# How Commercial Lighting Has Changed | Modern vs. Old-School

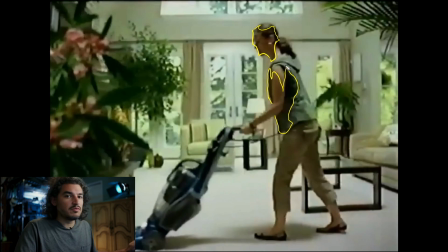1461s
Commercials, your memory of commercials back in the day are very romantic, but they are not an accurate representation of the way things were rendered back then. So, geez, it's just so dark. It's so unflattering.
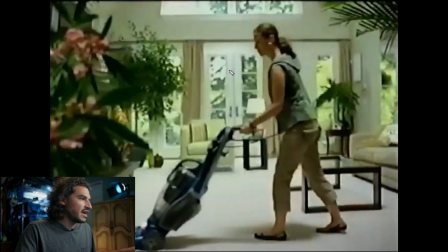1477s
So how would you do that today? Well, kill that top light. Why? Two reasons. Again, it's not pretty. It's soft, but it's not pretty. It's not flattering. All that shadow on the face. Two, or on the body or in the product.
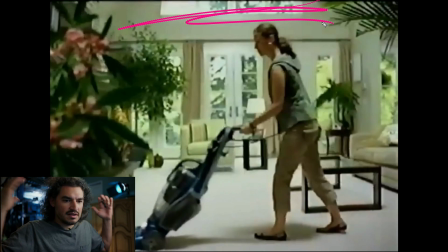1493s
Two, It's not natural. Since when do ceilings glow and the rest of the world does not? What should glow is windows. So windows glow.
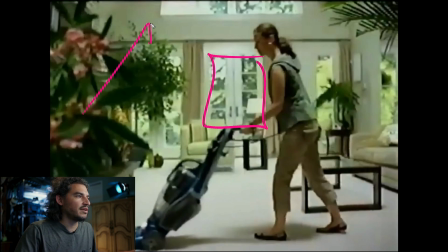1507s
Now they poked a really big light up there because that's competing with these windows. And yeah, you're still blown out up there. But these trees, they're not blown out at all.
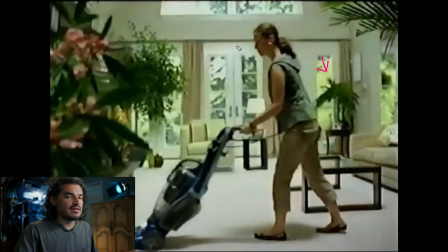1519s
This one, you know what? That's getting hit by sun. It's still, they're poking like a 9K up in there or something. Whew. I would say that's probably a 9K, but it's hard to tell. It's hard to tell because you don't know their stock. You don't know you just don't know.
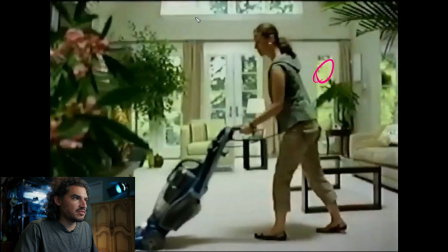1539s
But I would say, judging from the exposure here, that's probably a 9K, and it's soft. What is poking through? I don't know. I would say that I would have bounced it, like take a light and just go bounce, and then you have some skirts to keep it from going into the background.
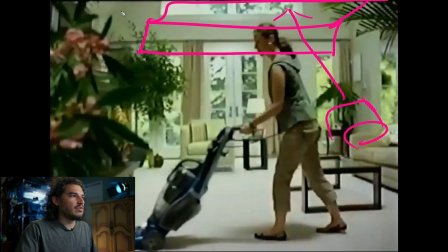1558s
That's probably what I would do. Otherwise, you would have to do a hell of a lot of rigging to put a light up here just to shoot down. And then you'd have to be far enough away from the diffusion in order to fill all of it.
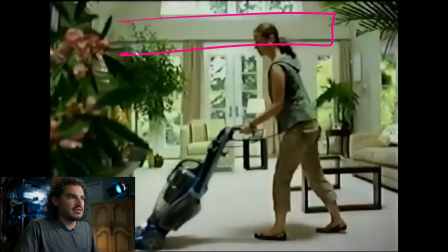1572s
Or you'd have to double break it. And so it's just so much easier just to set up and then bounce, because this thing can be held by, I wouldn't say lightweight stands, but not a scaffolding, whatever you call it, scaffolding, whatever. Anyway, holy crap.
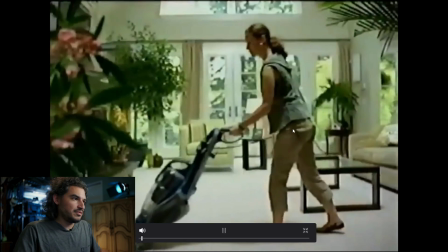1591s
Now that okay, it's just a shot.
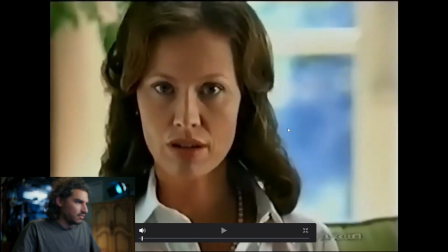1597s
That's a shot. There's that. Oh, yeah, you can see it really well. You see that right there? You got a little square going on, square action.
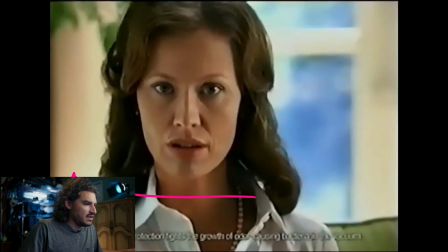1611s
Oh, wow, there's a square right there. So either it's the same shot or it's I don't know. You got a fill card right here. You have a fill card on the other side.
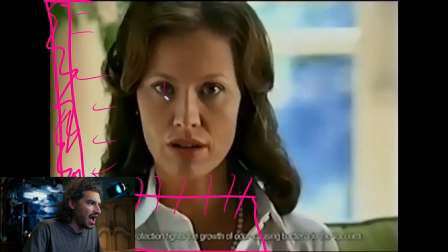1631s
So that's doing that, because you can see it right there. You see how the eye is like a slit right here. You can see there's a slit right there. That's a card. And you can see there's a slit on the other side. But then over here it's bright. So I would say,
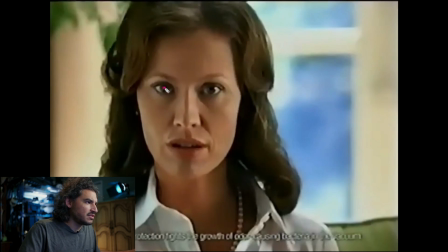1652s
because only the dark, the center is dark, and then down here is dark. It's so strange. I would say that they got a white card right here, they got a white card right here, they have a white card right here,
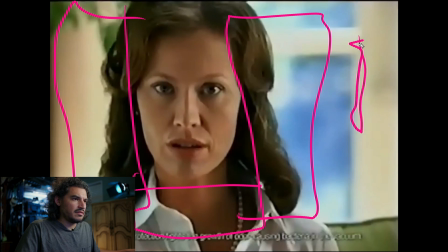1673s
and then they have a frame with a light, and that's what your source is. And that's what's creating this this brightness on the nose and right there.
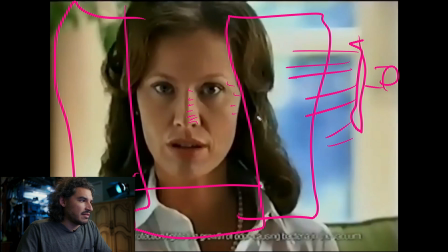1689s
But that's been softened a lot. It's been softened a lot. It's not that bright. So this over here is pretty sourcey as well. This side is pretty sourcey as well. Whatever. It's not like you're going to try to recreate this.
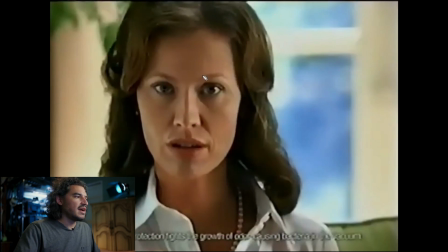1703s
We both know it's not that pretty. But at least they treated the left and the right side.
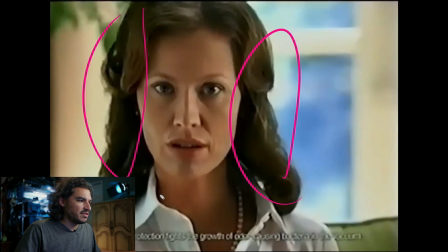1709s
It sucks that they did the underneath, but hey, it's not powered. Do you see how much darker it is? But also, do you see that they needed to do that in order to lift the frickin' skin to a reasonable level?
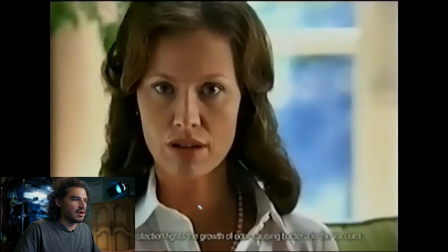1727s
Modern sensors will do that for you, no problem. It's not, you don't need to do that anymore. So the whole my point is the whole white card under the face thing. You don't need to do that anymore. And beauty, they still do it. We might cover a beauty commercial like later, not right now, but obviously, but
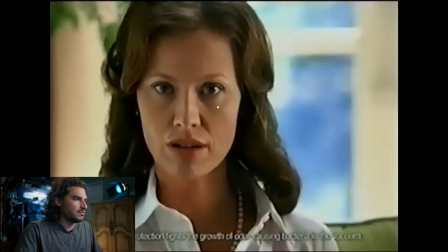1748s
yeah, I still have my thoughts on that. You can do without it. And but anyway, that's what they did here. They have a source on one side, white cards, and the bottom one is not powered. Moving on.
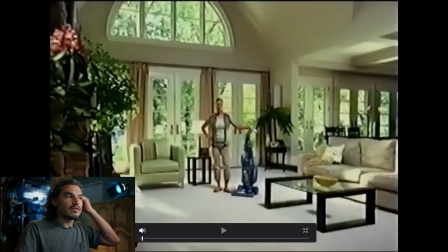1761s
Ooh, okay, and so we're at the end. So again, we have a toppy source here.
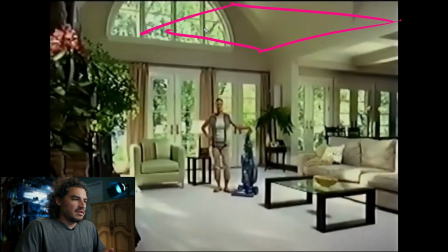1769s
I have no idea what size. It might be a 6x6 or maybe an 8x8. Hard to tell, but you can see right up here how this is dark. All of this is dark, but then you have some brightness right there.
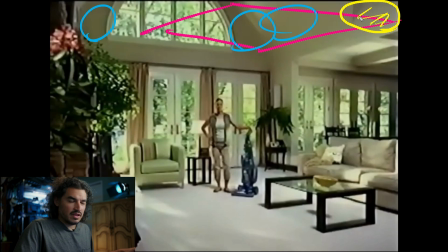1786s
So this is spill from the light, either from the from the frame source or from the light. And I'm not sure which one. I want to say, yeah, I don't know.
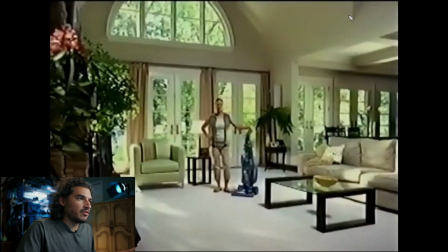1803s
But that means that you have your frame, and then they flagged it off. Which you can do with duvetine.
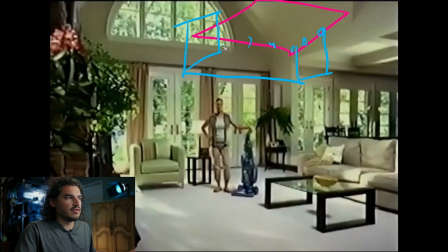1818s
You just clip the duvetine to the frame, and then it'll act, and it'll just shoot. It shoots down, obviously, and then it'll shoot as far as the angle, furthest angle to the edge of this would allow it, which would be somewhere around this area.
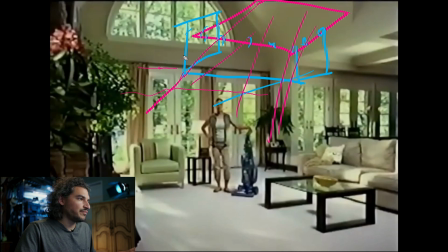1837s
Is where actually it's getting lit up here. So this is actually a little bit shorter, but you know, it's just a representation. Holy crap! Don't shoot me. And you can see the bags under the eyes, even though they're blurry AF.
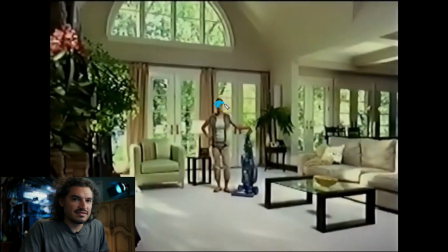1854s
They're freaking dark dots, okay? Don't do this, okay? Don't do this. Push from the side. It'll give you two great advantages. One, it'll be a natural source because windows come from the side, right? And make them long also.
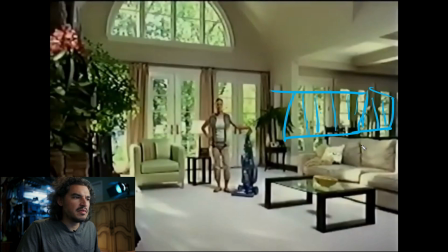1873s
Oh yeah. And make sure that they wrap. Don't just go in straight line. Make them wrap. So instead, do this, and then you have a thing like this, and then you can go this way, right? You can go this way. What does that mean? What kind of source should you put in there? Oh, you could bounce really easy.
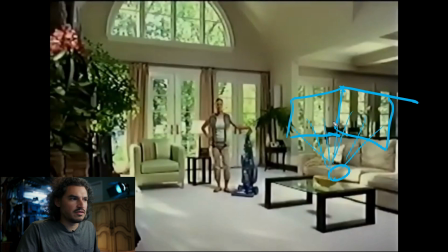1891s
This is why I bounce all the time. Hey, you just bounce. Oh, you just filled up all of this stuff with very little effort or gear. Alternatively, you can just make it a wall, and then just have a light poking into that as well. There's nothing wrong with that. So the benefit is it's a window.
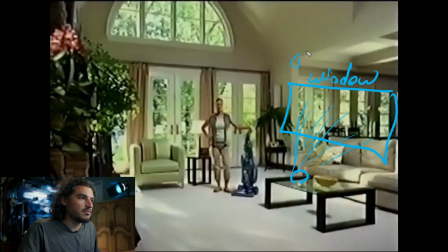1910s
It acts like a window. That's number one. Number two, the eyes can see it. And so it lifts up the eyes, but it also becomes a catch light for the eye because the eye can see it.
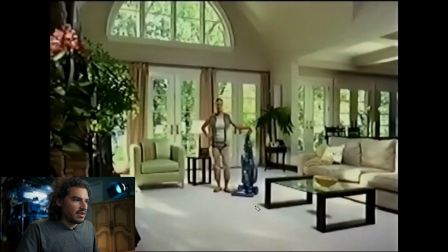1927s
And then you won't have these dark dots, and you won't have a dark freaking, look at all that darkness underneath the product. Oh my gosh. There you go. And that's that.
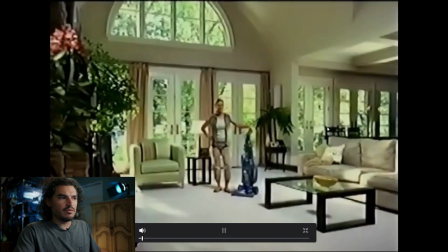1941s
I think we have one more shot. Why would I want to show you? This one is super easy, man.
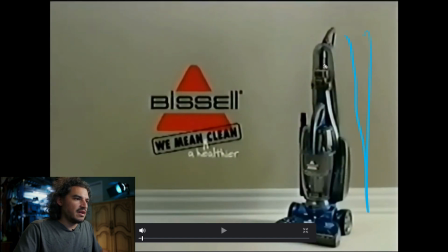1947s
They just have a side source, and looks like, holy crap, they actually filled. They have surrounded it with a wall of white. You can see, because you can see how cloudy this is.